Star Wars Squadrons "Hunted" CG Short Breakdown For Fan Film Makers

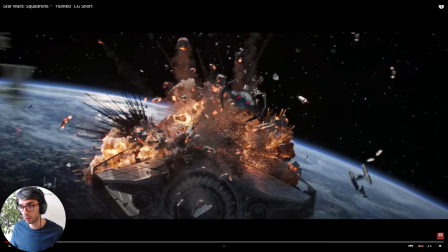[8:17]
i forget who's doing it but that really cool real-time uh fluid or you know smoke and explosion simulator um that's out right now it's incredible um so it may not have taken a lot of machines to do this but the important thing is the scale so if you created like a tiny
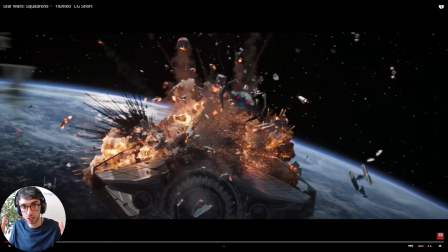[8:32]
little domain you know in blender like just kind of scaled up a cube and did an explosion it's not going to look like this because that's just like a one meter explosion so if you picture like a yardstick or a meter stick in your room and think about an explosion happening there it's going to be just kind of like a poof of smoke with like a flash and that's often what our sims look like when we have a small domain so huge domain
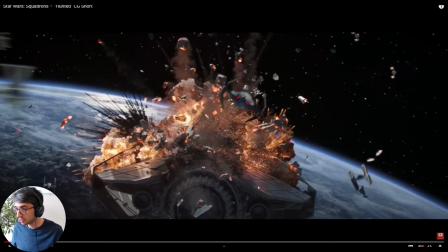[8:50]
really big explosion um now the other thing that's really nice is look at the reflections in this ship um really really nice
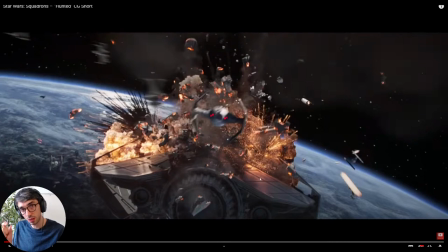[8:57]
reflections there so this is with roughness is the value in blender that you would be tweaking to get that that reflection and this is
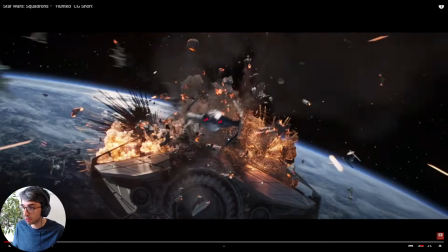[9:05]
a really um not not getting close to zero but not zero because it's not a perfect reflection it's it's blurred a lot So that blurred reflection comes from a roughness that's like, you know, it's less than less than 0.5. And yeah, it's looking really good.
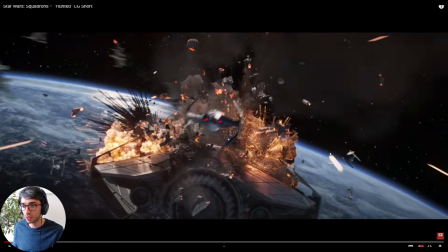[9:18]
Now, take note the planet position, right? So we've just we've introduced the planet and now we've flipped around the planet still in front of us.
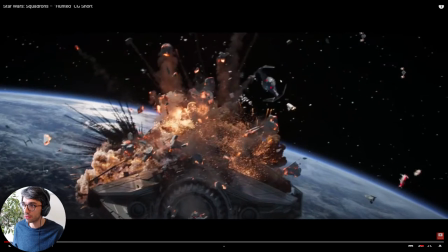[9:26]
So we know we're heading towards this planet and then we introduce the hero. So right away, the hero of the whole short film is like introduced.
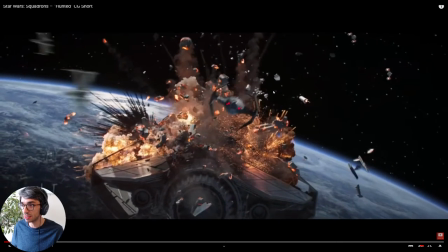[9:35]
So this whole shot is actually designed to introduce the hero.
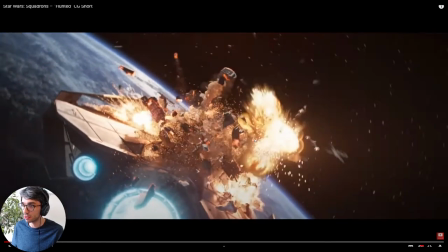[9:39]
um so you can see we pull in and it's like the first it's the first uh imperial fighter we see right so we get
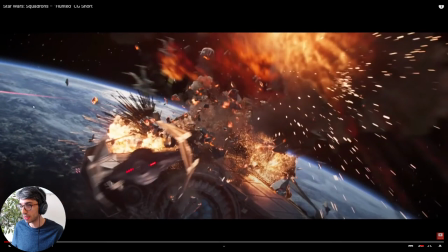[9:45]
the dramatic explosion this huge thing that's meant to wow us and then we introduce our hero we bring him in now you're not thinking this is the hero but
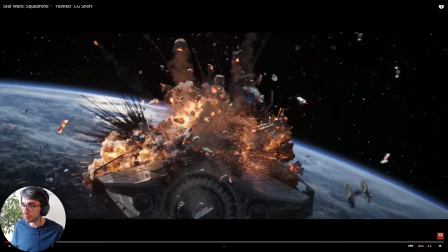[9:52]
you just you're focusing on it now also notice these two red lights there's nothing else in this entire shot that's that color right
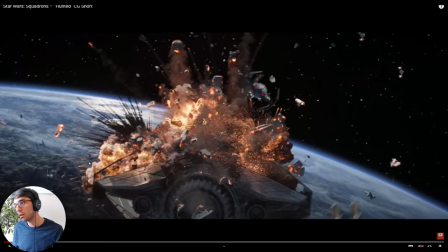[10:01]
these two red lights are very unique right now in the frame so even though there's all this noise and all this stuff going on you you can you can follow
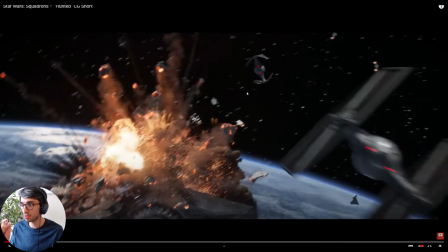[10:09]
this guy right easily because you've got these two red lights that just make him stand out and then boom we got two more red lights and it's just a really great
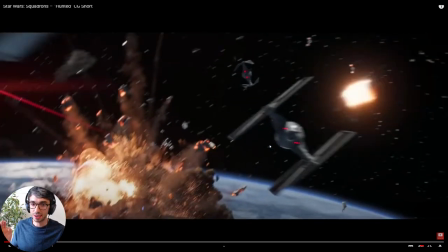[10:17]
visual design um now okay what's really interesting here is look at this look at the the um the uh the decision about
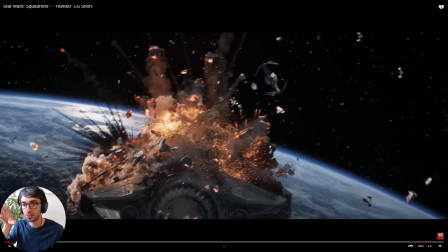[10:25]
the camera move okay so we've got the really steady camera the explosions happen they
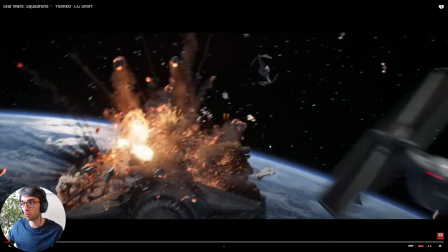[10:31]
do the dramatic flip and then we do this really smooth steady
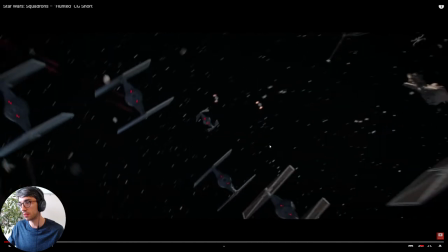[10:37]
whip pan kind of up right following the squadron as they take shape we see
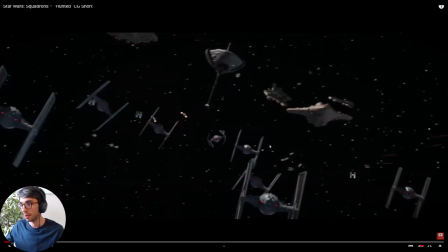[10:45]
the rebel alliance ships right and they're throwing in little like bursts like see this like laser that just kind of
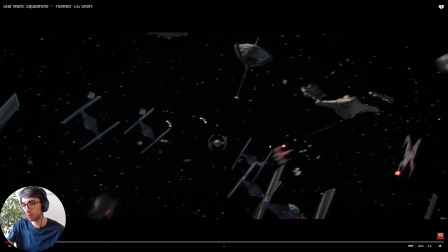[10:52]
cuts across the screen some of these could have been done in the composite um same with like the debris like this little piece of decent debris that's like flying across the screen right now or this little pop of an explosion that's down in the corner even these fighters on the distance they're not necessarily doing all of this in 3d
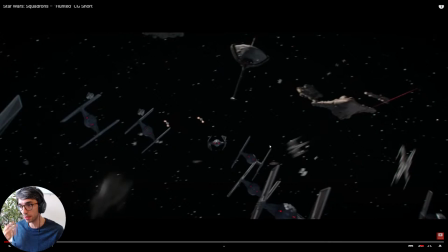[11:06]
in one scene in there for their one camera you could but they're not necessarily doing it you can go into a composite later and throw little
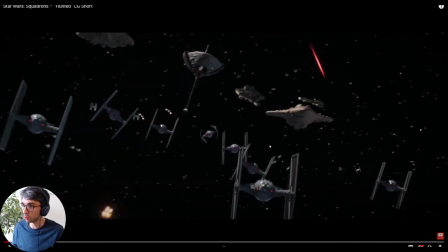[11:13]
details in like this to to fill out a shot but see now watch watch what's happening the hero ship is in the middle of the frame right so it's the focal point you have a line of TIE fighters right two lines pointing at that hero ship so this is like you know art
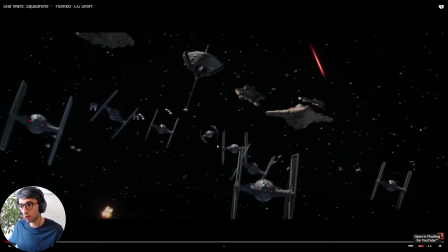[11:31]
class 101 it's its composition so we're creating these compositional lines that are guiding
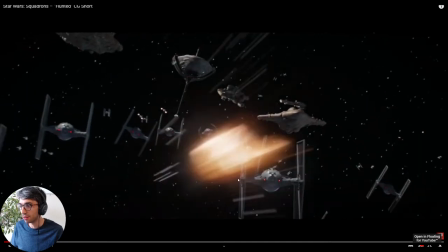[11:35]
the eye to the hero while we're introducing these explosions you can see this explosion
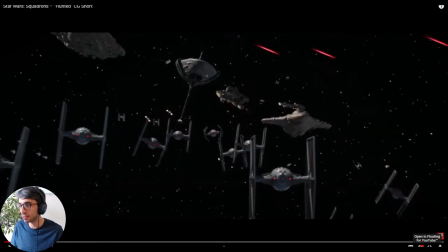[11:40]
doesn't cross in front of the hero he stays center frame now as they start approaching this is really interesting as they start approaching the rebel alliance right and we get more lasers coming in
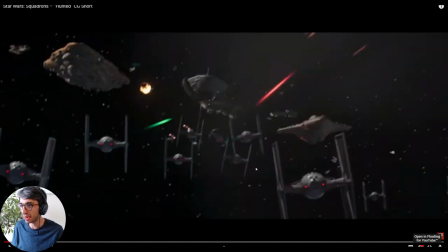[11:54]
and the chaos picks up watch what happens to the camera see the camera starts to get
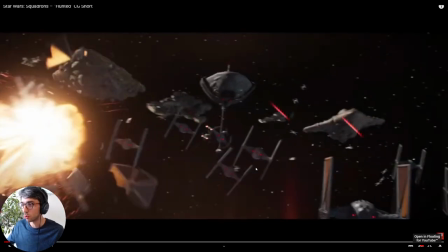[11:58]
shaky right so it was really smooth and then they introduced noise into the camera motion now you know you can do that in blender using you know the graph editor you can go in and you can add in a noise modifier to your camera to create motion like that right
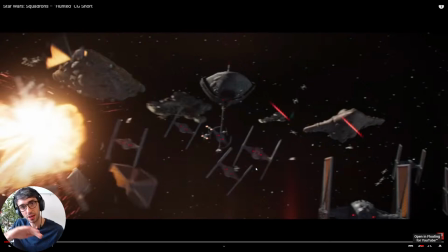[12:14]
you can also designate when it starts and when it ends you can fade it on and then fade it off so you can have that noise and then that noise can
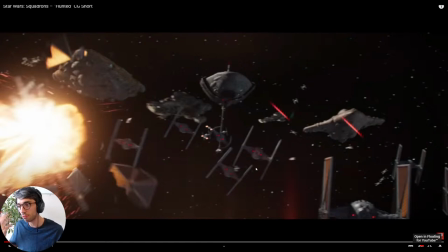[12:20]
stop so they've got a really gradual camera everything's in control they're trying to reflect the interstate of the hero characters right these these imperial ships so you know it's really calm they're in control and now we're moving into the chaos and so suddenly the camera starts to reflect that so that's a great
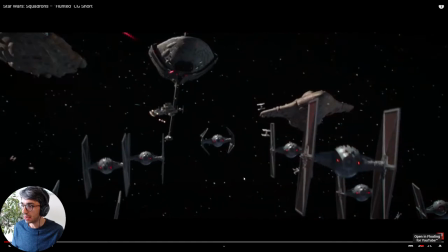[12:36]
way to amp up the tension in your scene and now we're pivoting we're continuing to keep the hero ship in the center now again we're
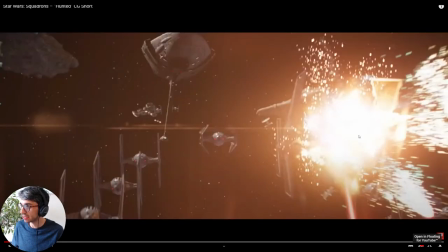[12:45]
also not blocking the hero ship so we have this this massive explosion right here really exciting stuff so let's talk about what's going on here so um this
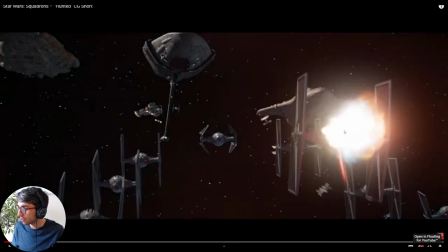[12:53]
uh laser the red laser hits intersects and keeps flying through so they've decided to go for a um you know the idea that lasers are piercing
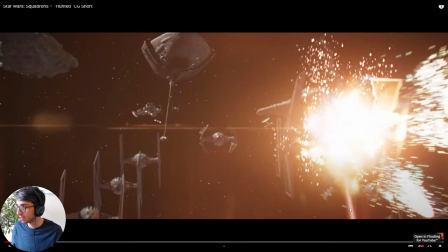[13:03]
things and they're not like disappearing when they impact which is kind of a cool cool
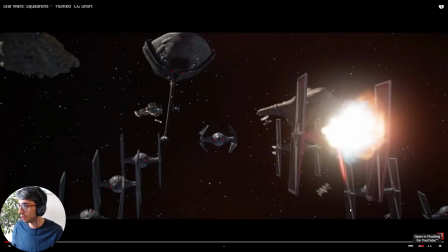[13:07]
idea it helps actually create a lot of um impact you have the initial so you've got nothing and then we have an initial explosion that's kind of just over top of this guy this could be done in composite as well it doesn't have to be done you know you could just render that out separately you might want to use the same camera move so
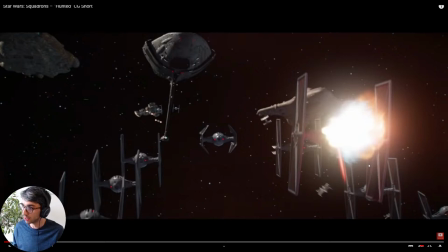[13:24]
you get all the right motion blur with it but you could do that separately just to kind of keep things clean and then composite it in later now they begin to break up the ship right so this might actually be a separate model so this tie fighter we've got one tie fighter model
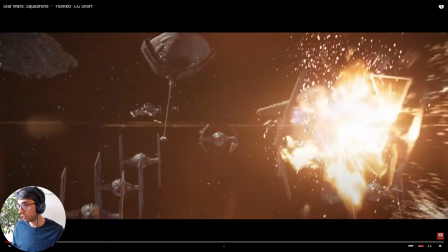[13:38]
and now we've turned that one off and we've turned on our separate model which is our fractured one that we caused to kind of break apart now
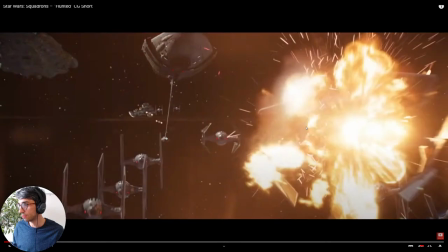[13:46]
it's so small and so brief it wouldn't be cost effective to do a sim for that so you wouldn't want to like shatter it and then
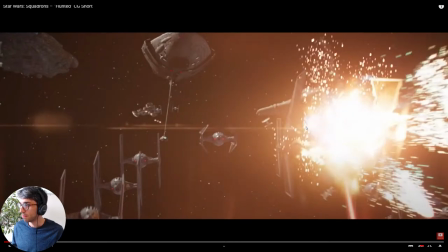[13:54]
you use like physics dynamics to like simulate it falling apart you would pretty much just hand animate that you'd have two verses of the
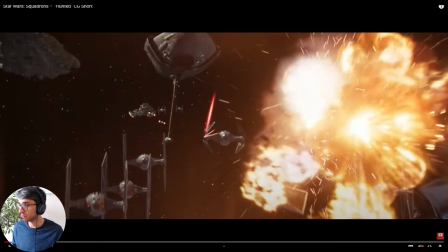[14:01]
ship one that's just broken into four parts and you kind of just animate those pieces flying off and this explosion again kind of looks like it's just layered on
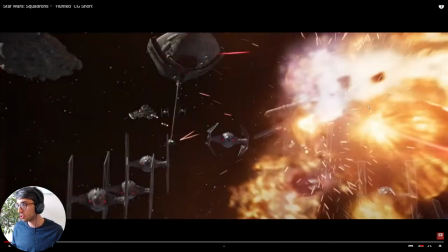[14:08]
top um and the reason is they want the controls so they can put it where they want it framed because again see it doesn't block our
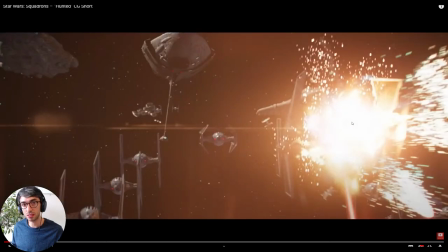[14:14]
hero ship and also they've added that lens flare again so there's that lens flare that they put in from the comp and then they fade it off
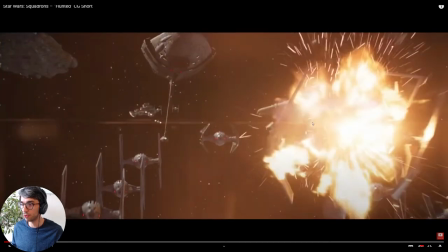[14:21]
so it's subtle it's quick boom and then that's it it's gone
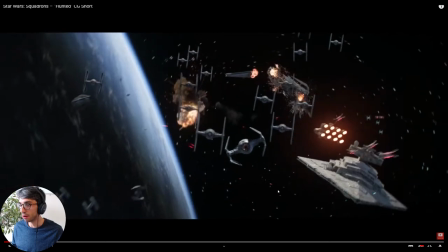[14:27]
so again we're focusing in on the hero ship now we're really introducing the hero character and look at the placement of the earth or the end of the planet so again
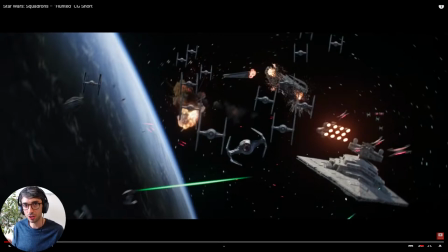[14:34]
geography if it's just black space it's a little hard to know where we are but this planet helps us ground ourselves we
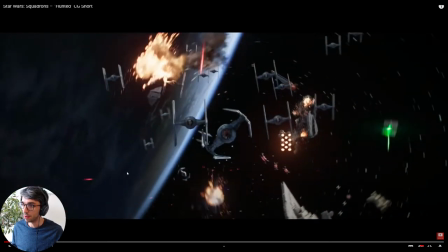[14:41]
figure out what we are in space um and again with the dramatic spins and stuff you can find a lot with good
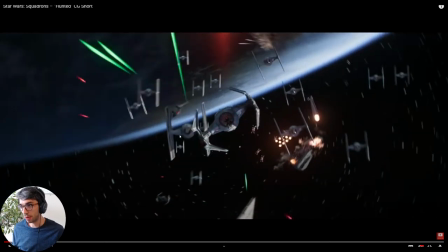[14:48]
motion blur so you know this spin is is really it's about the dramatic impact of the shot um and you can see they're doing the same thing where they start off
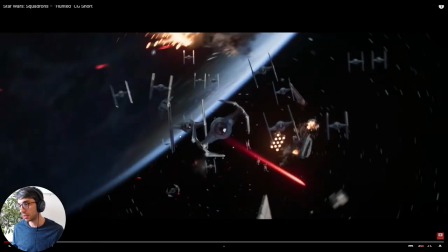[14:56]
with a smooth camera and then they start to make it shaky right actually
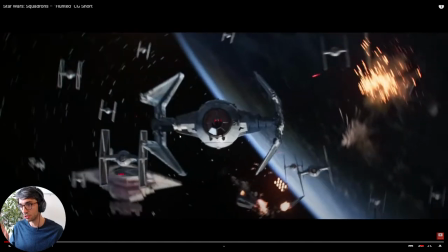[15:03]
that's just for one explosion they're just throwing in the occasional shake to kind of match up with an explosion